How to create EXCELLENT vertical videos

Now let's talk about lighting. What kind of lights to use and how to use them, but it's not rocket science. Let me be super straight with you. And right now I'm using the light from my window. That's pretty natural. It's going from my right side, and you can see highlights here on my face. And I'm also using a lamp here. You can see the shadow to add a bit warm side here and to add a bit lighting here. And it works pretty good. So I'm hand-holding my phone just to demonstrate you different types of lighting. The thing you should avoid,
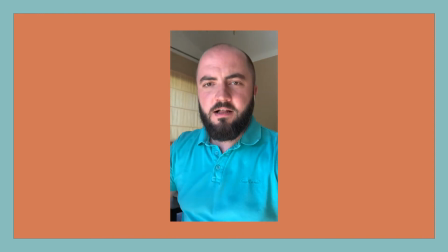[8:53]
the first thing you should avoid is shooting yourself when there is a sun right on your face,
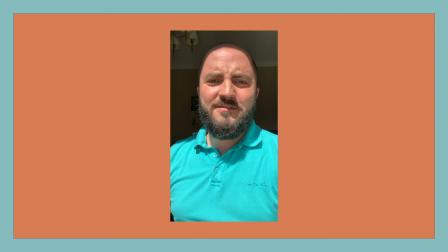[9:01]
because you start squinting, right? So it kind of looks good, but anyway, try to avoid this. Even if you're shooting outside, shoot on the basically cloudy day, not shoot on the sun.
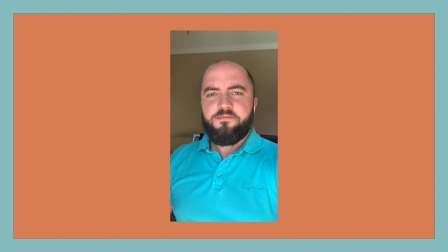[9:13]
So you can see I can't even unsquint. So, and always try to be sure that lighting is in front of you. It's not behind you. You can see that there is a straight lighting in front of me, and I'm looking pretty okay with this.
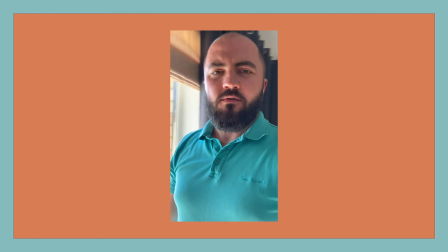[9:28]
When you're trying to do the vice versa, when the lighting is behind you,
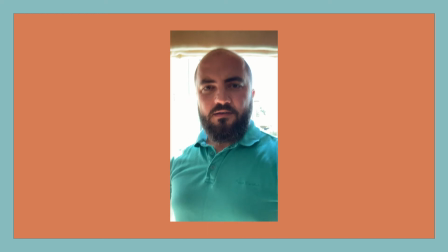[9:33]
in this particular case, you can see that you are losing the background at all. So it's like, it's a white background and this is it.
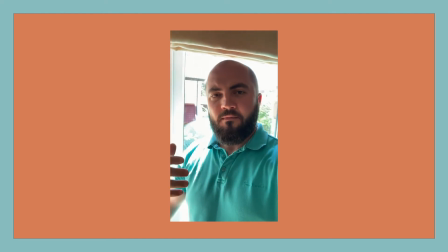[9:41]
And camera also become a bit not that good looking.
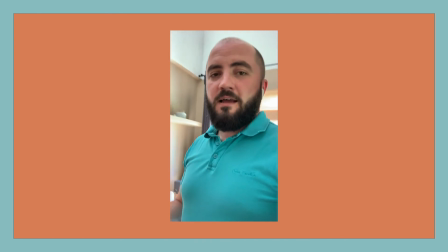[9:48]
So also think that I do not like, there are people who likes it, but shooting behind the wall and not using any lighting at all.
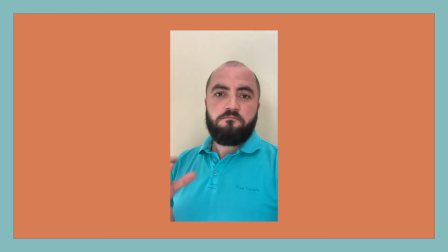[9:57]
So you can see that the light is all over me, and I look like not that maybe good for myself, but some people likes it. So as you can see, I like two sources of the light, one from here, another from here, and this is the way for me in particular that I like.
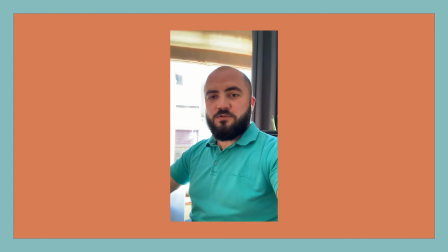[10:18]
So but the biggest thing, do not shoot videos when you have lighting on the back. Shoot videos when you have lighting on the front or from the side or from two sides. And this is basically it.